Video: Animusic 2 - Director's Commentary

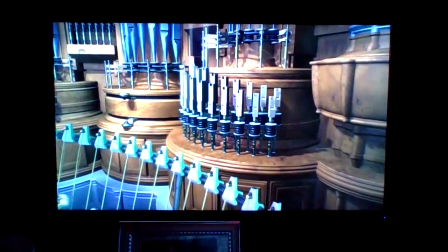[18:04]
Well, I mentioned earlier that this was the first animation that Dave and I launched into for Animusic 2.
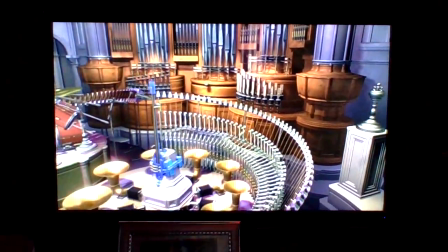[18:13]
We don't produce them in the same order that they appear on the DVD.
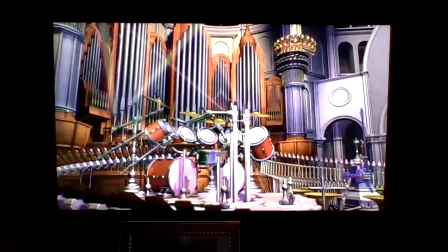[18:19]
We produce them in the order based on kind of what we're inspired to do at the moment.
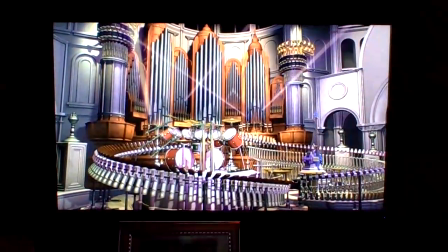[18:24]
Sometimes we work on 2 or even 3 at the same time in parallel.
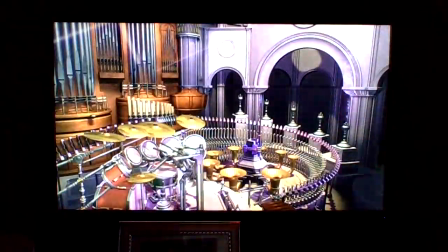[18:29]
And then at the end, they're arranged according to the order that seems to flow the best, and various different other reasons.
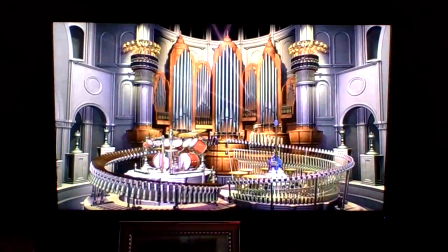[18:36]
We may even make a change in the 11th hour as far as the playlist to get it to flow in a way that kind of makes sense.
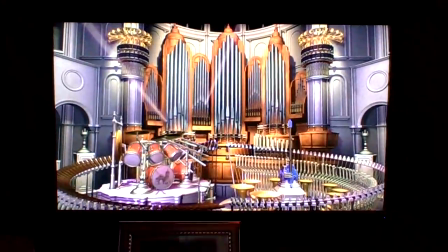[18:45]
Now, of course, you can always go to the index menu on the DVD,
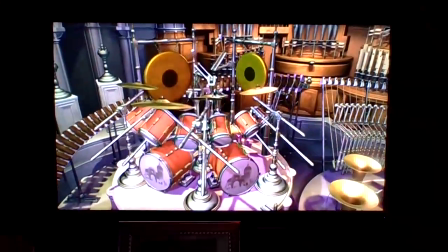[18:49]
and from there it'll take you to, there's one sub-menu for each of these 8 animations,
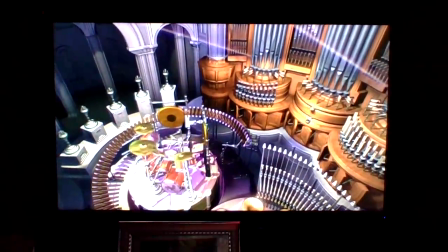[18:55]
and from there you can play either the full screen version or the widescreen version of that particular animation,
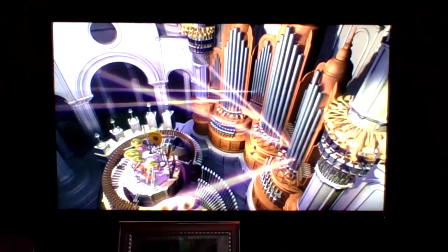[19:04]
as well as watch slides of some of the early art
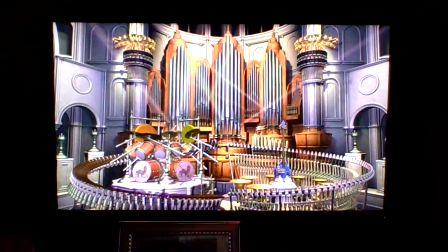[19:08]
development and whatever the particular bonus feature is for that animation.
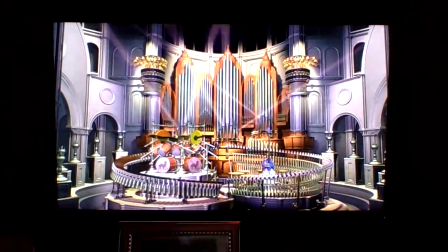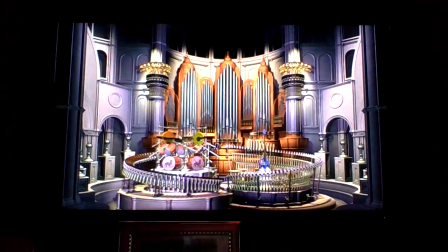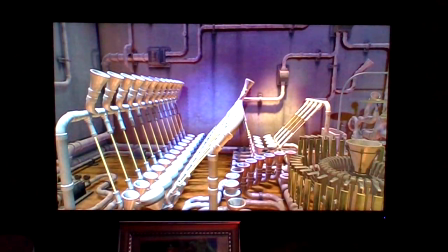Dream 2.
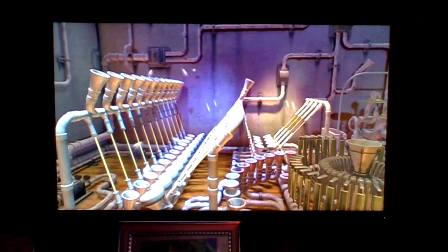[19:52]
One of the questions that we're asked pretty frequently is if we can just basically take one of these animations and
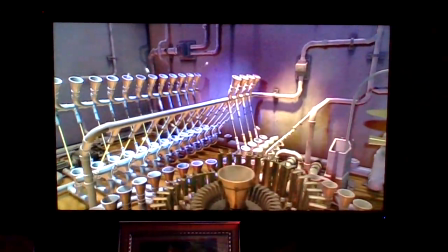[20:01]
throw some new music at it in the form of a new MIDI file,
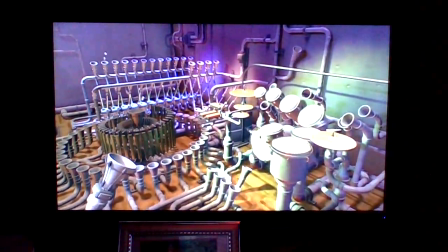[20:05]
and if a new animation will automatically be created, which is a very good question.
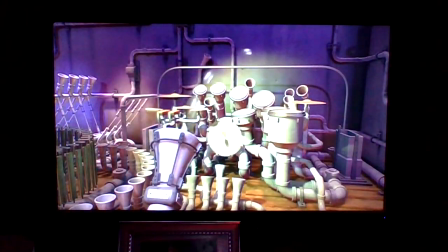[20:13]
The answer is yes and no.
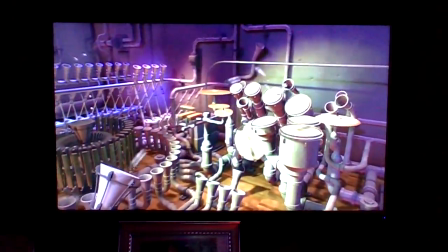[20:16]
Mostly yes, in the sense that, as I mentioned earlier, almost all of the animation is calculated
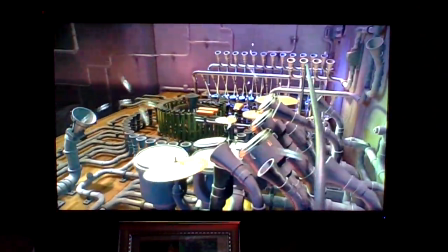[20:24]
automatically in software from the music, so that if you pass new music in, it'll animate itself, basically. However, there's still some things that need to be done manually, and in this case, camera moves are probably the main example.
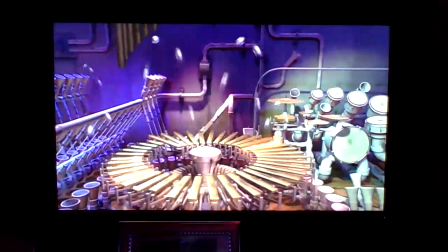[20:42]
Because the music's different, the animation is different,
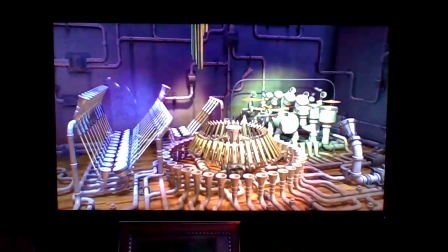[20:47]
and the instruments are kind of playing different things at different times, the focus point is completely different when you give it a new piece of music.
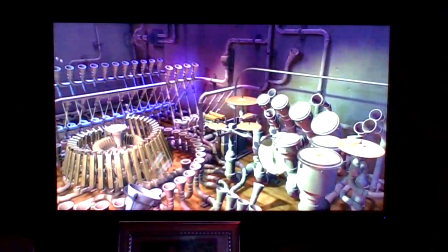[20:55]
So the cameras are going to be the main thing that are going to be redone. Lighting, maybe to some extent.
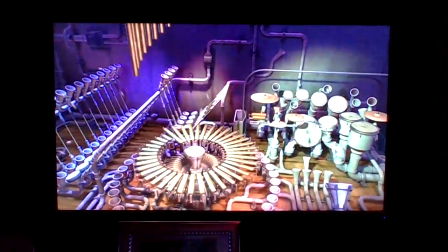[21:02]
In this case, Dave reworked the lighting just because we felt like doing it.
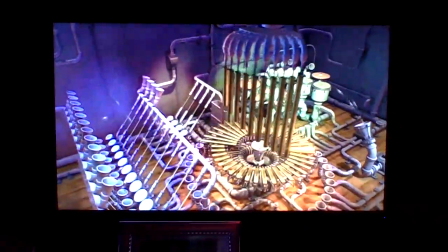[21:06]
We wanted to make it a little bit more colorful, a little bit different than last time. So it's the same exact environment as Pipe Dream, the first one,
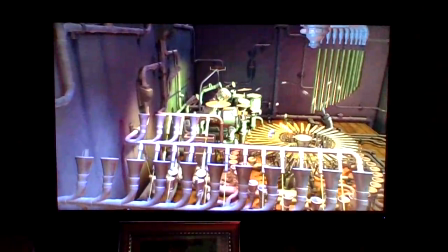[21:16]
but what we did was we aged it a little. You can see here on the walls there, it looks like,
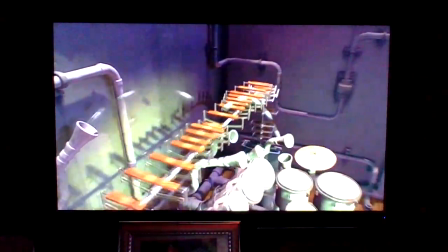[21:23]
some dirt and grime, a little bit of oil's been dripping out from these pumps from years of use, and there's a little bit more wear and tear
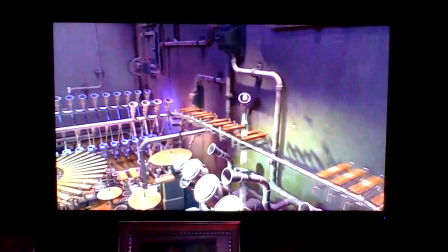[21:33]
on the, like the marimba notes here, a few more dents in the wall and the floor.
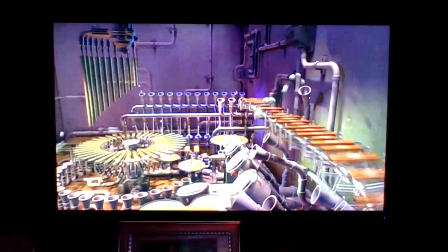[21:40]
So it has a little bit more of a worn look, as well as a little bit more colorful lighting.
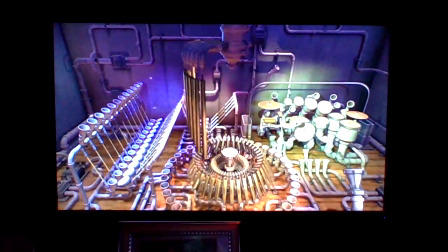[21:46]
Like they came in and installed some new lighting rigs with some a little bit of more colored gels than the first time.
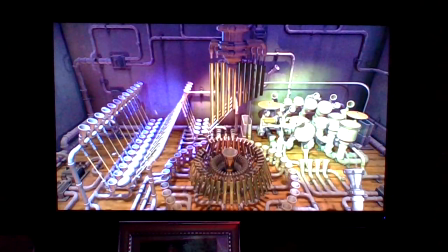[21:54]
But basically, it's all mainly the same models.
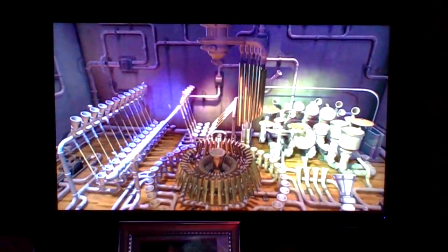[21:59]
There's been a little bit of enhancement of certain parts that you can see, like the part that just went up there.
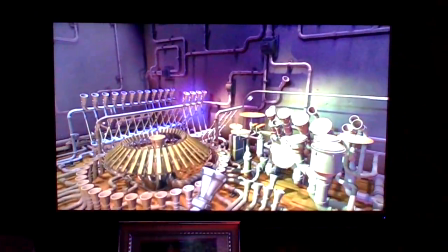[22:07]
It's a little bit more detailed now because it spends a little more time on screen, so Dave kind of enhanced it a little bit.